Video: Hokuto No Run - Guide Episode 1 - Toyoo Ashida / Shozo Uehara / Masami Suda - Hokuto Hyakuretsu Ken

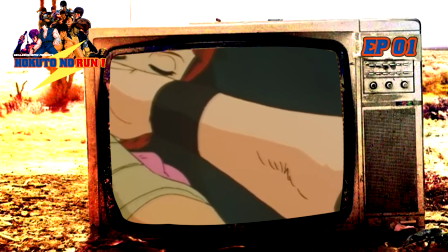12:19 La scène est accompagnée d'un thème musical qui sera récurrent, puisqu'il s'agit des accords musicaux de l'ending.
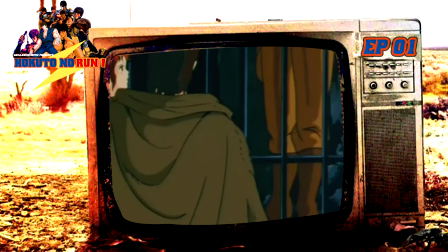12:24 On en reparlera à la fin de l'épisode.
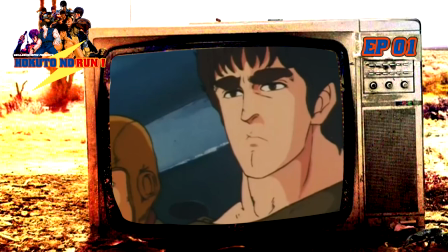12:26 Après avoir aidé Lin, Kenshiro est emmené hors de sa cellule pour rencontrer le patriarche du village, Un vieux sage qui voulait vérifier s'il faisait partie de la bande des punks qu'on a vu durant l'épisode.
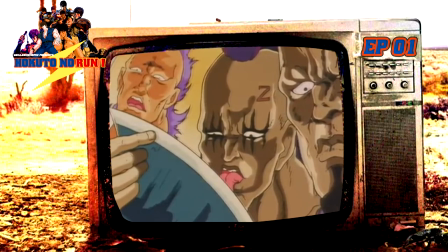12:35 Cette bande est appelée la bande de Zid et une des caractéristiques de cette bande, c'est d'avoir un Z tatoué sur le corps.
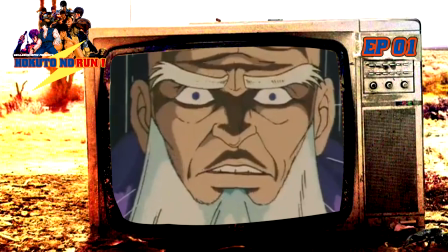12:42 Kenshiro est alors fouillé et déshabillé pour découvrir non pas un tatouage mais des cicatrices.
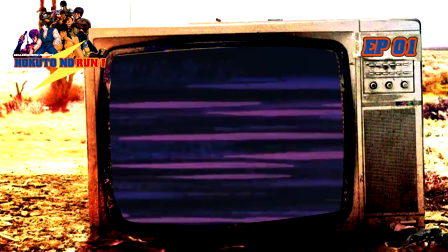12:47 Au grand étonnement du vieux sage et de ce fait, nous le spectateur, nous voyons cette cicatrice sur le haut du corps de Kenshiro.
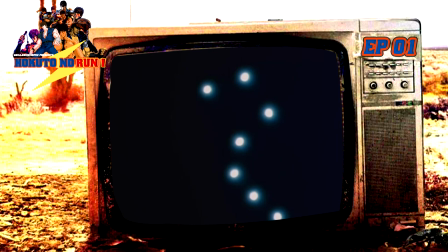12:54 Elle forme l'étoile de la grande ours, le Hokuto. Cette étoile, aussi appelée les étoiles de la mort, qui semble être annonciatrice de malheur.
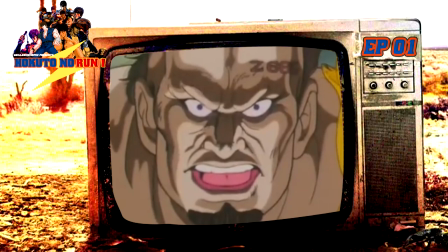13:03 Mystère supplémentaire, quand au même moment, la bande de Zid attaque le village. Les villageois ont une réaction que j'aime beaucoup.
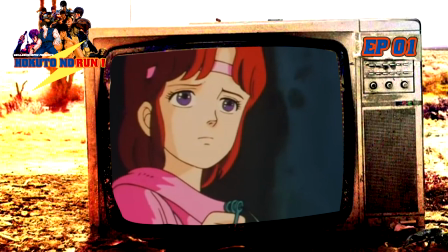13:09 Ils ont l'idée de se défendre et proposent même à Lin de rejoindre les rangs. Femmes, enfants, en situation de guerre, personne n'est épargné.
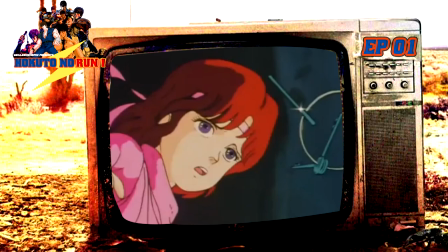13:16 Et ça nous informe que cette attaque n'est pas un événement anodin. Quitte à mourir dans la bataille, Lin balance les clés à Kenshiro derrière les barreaux.
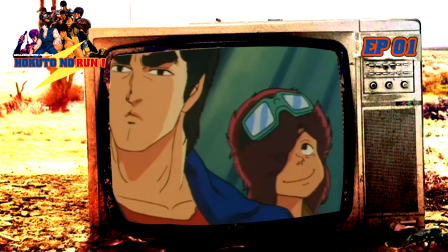13:23 Plus qu'une demande d'aide, c'est un signe de bienveillance. De manière symbolique, elle lui dit de se sauver.
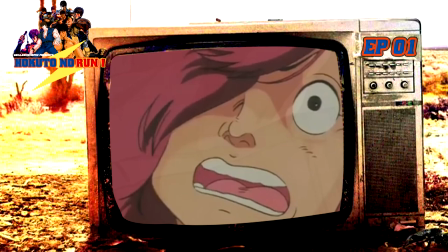13:28 Bato explique alors qu'ils sont voués à une mort certaine, et c'est là que notre héros ouvre les barreaux de sa cellule à mains nues. Déjà c'est très stylé, mais ça donne l'occasion d'entendre ce petit cri qui donne des frissons.
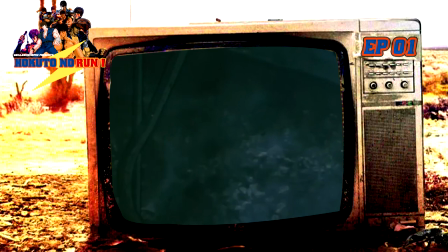13:41 Parce que la mise en scène est très cool, certes, mais il faut saluer l'importance du comédien de doublage absolument incroyable,
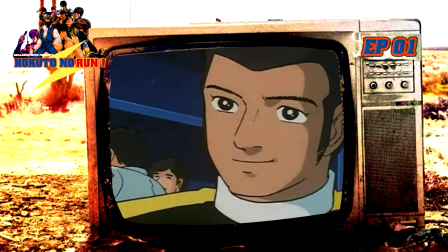13:47 Akira Kamiya, que les japonais connaissent autant pour ses rôles sérieux comme le héros de Gettaro ou Yamato,
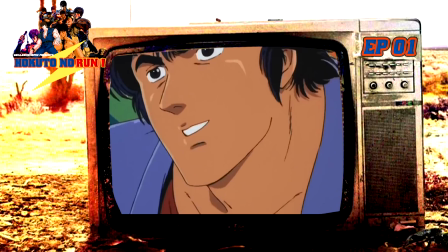13:53 que totalement rigolos comme Kinikuman ou plus tard, Ryo Saiba dans Shityanta.
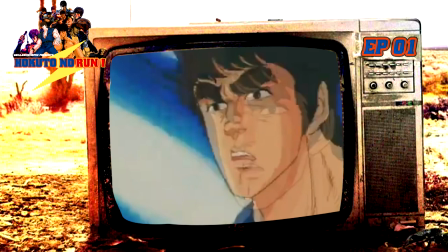13:57 Bon, on comprend que Kenshiro est un être hors norme, mais malgré tout, Bato qui s'échappe avec lui le prévient qu'il va se faire massacrer par Zid.
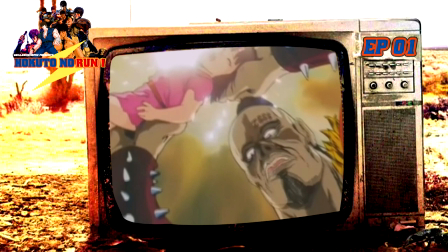14:04 Chose pas si surprenante, la bande de barbares n'hésite pas à prendre Lin en otage pour échanger sa vie contre de l'eau et de la nourriture.
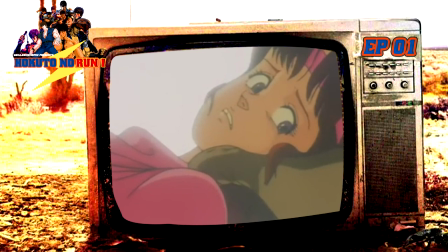14:10 C'est à ce moment là que les mystères trouvent réponse. Lin se met à hurler pour dire à Ken de fuir.
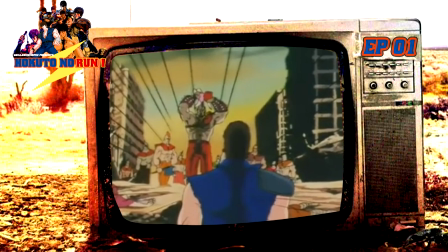14:15 Elle hurle de tout son cœur. La magie de Kenshiro marche et celui-ci s'avance vers le chef de bande.
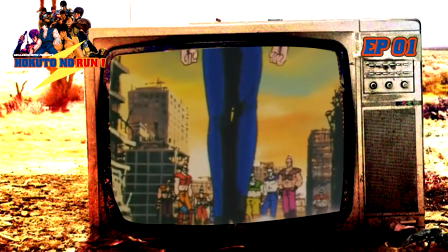14:20 C'est là qu'on va assister à la scène qui servira le plus de stockshot de la série, avec ce qui deviendra la marque de fabrique de ce personnage.
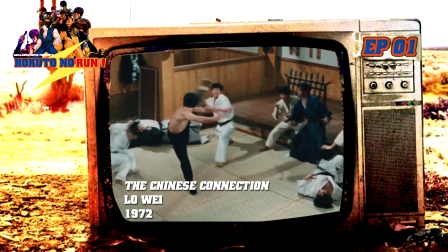14:27 Il craque ses doigts et se met à crier de manière plus aiguë en frappant ses adversaires d'un coup de pied circulaire, ce qui n'est pas sans rappeler Bruce Lee.
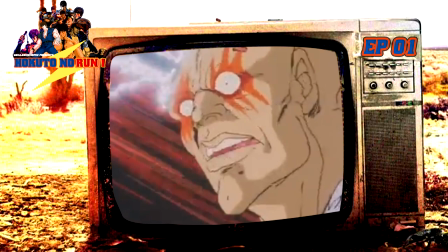14:34 Résultat, on lève le second mystère. Kenshiro utilise de nouveau ses pouvoirs pour faire imploser ses ennemis de l'intérieur, tout comme au début de l'épisode.
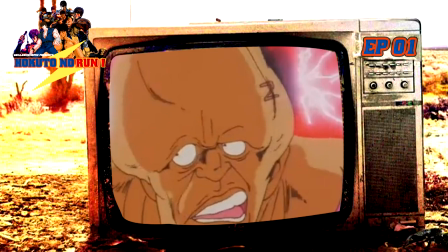14:42 On l'avait déjà compris, mais cette fois-ci le doute n'est plus permis. C'est bien notre héros qui fait imploser ses adversaires.
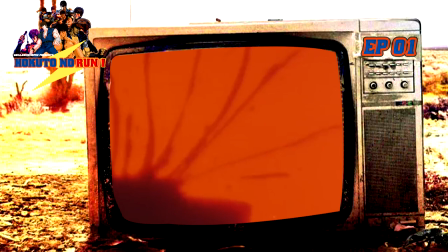14:47 Nouvel effet intéressant, les ombres chinoises sont utilisées pour montrer l'implosion.
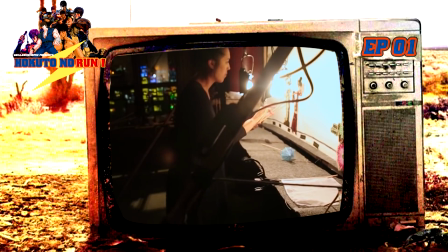14:51 La série s'accapare ce qu'on pouvait trouver dans les spectacles d'ombre chinoise pour être utilisée comme moyen de détournement de censure, tout en apportant une touche artistique.
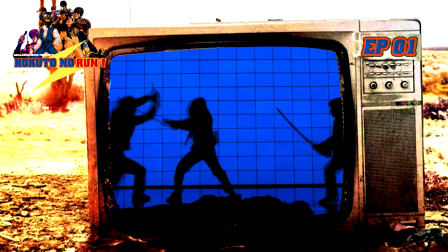14:59 Ce même genre de procédé utilisé dans Kill Bill, ou encore plus récemment, dans John Wick 2.
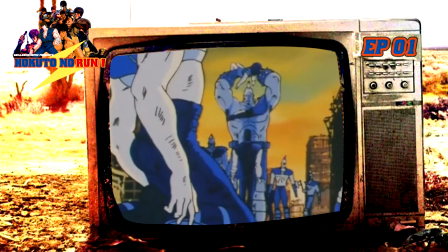15:04 Puis les personnages passent au bleu, comme pour souligner le contraste du froid laissé par la situation. Décision artistique qu'on peut retrouver, outre mesure, dans l'adaptation animée de l'anime de Jojo no Kimyo na Boken.
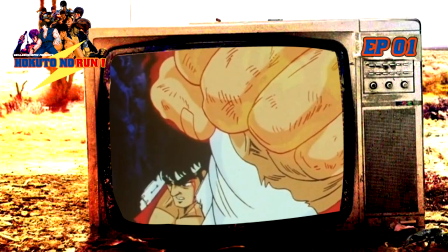15:15 Mais si je commence à souligner toutes les inspirations qu'a laissé Hokuto no Ken dans la culture, cette vidéo ne se terminera jamais.
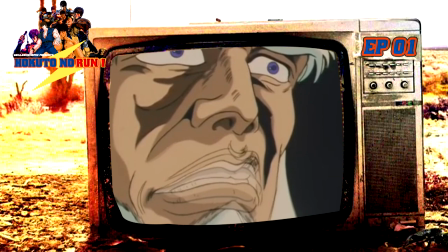15:21 Suite à ces morts choquantes devant le public, le patriarche s'étonne et nous dévoile enfin ce qui se cache derrière cette magie.
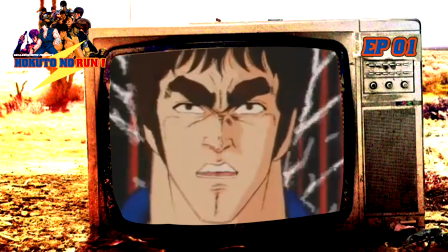15:28 Il s'agit du point sacré de la grande ours, le Hokuto Shinken.
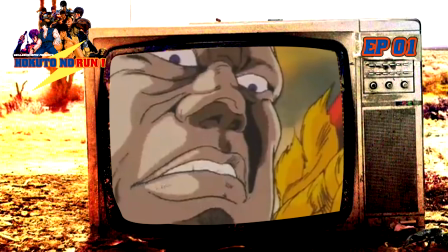15:33 Puis moment d'anthologie absolue, symbole de puissance appuyé par la bande son qui reprend le thème de l'opening de Crystal King,
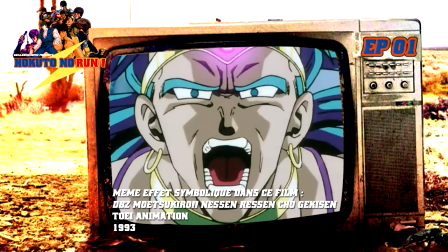15:41 Kenshiro explose au sens figuré et littéraire puisque sa veste en cuir s'arrache dû à une tension des muscles.
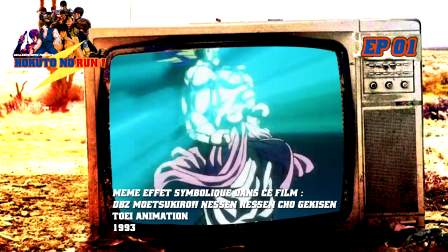15:46 Une spécificité de l'anime qui crée une incohérence voulue. En effet, Kenshiro a une nouvelle veste neuve tout de suite après.
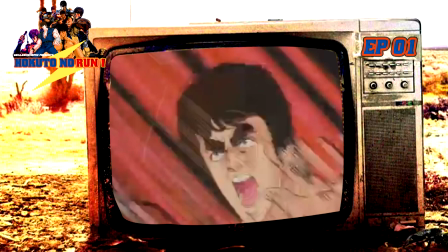15:53 L'effet est donc symbolique. Et c'est torse nu que Kenshiro exécute une gatling.
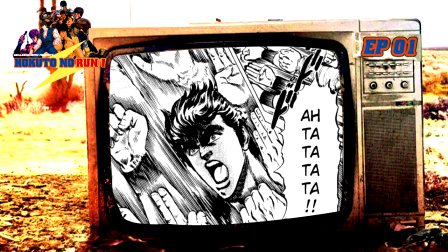15:58 Une mitraillette de coup qui utilise ses doigts tendus. Mais également ses phalanges et ses poings pour frapper 100 fois son adversaire en quelques secondes seulement.
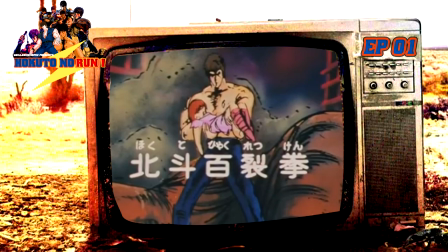16:05 Cette technique se nomme les 100 coups déchirants du haut couteau. Soit le Hokuto Yakuretsuken.
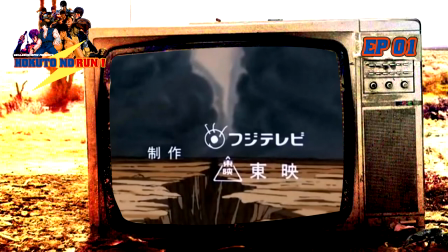16:11 Pour marquer l'attaque, on aura ce qu'on appelle un harmonicelle, c'est-à-dire un plan qui devient fixe et se transforme en crayonné ou véritable peinture.
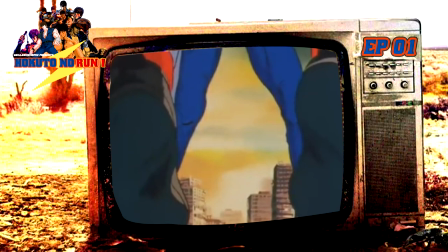16:19 Alors j'entends souvent que Kenshiro utilise ses doigts et se contente seulement de toucher, mais c'est faux.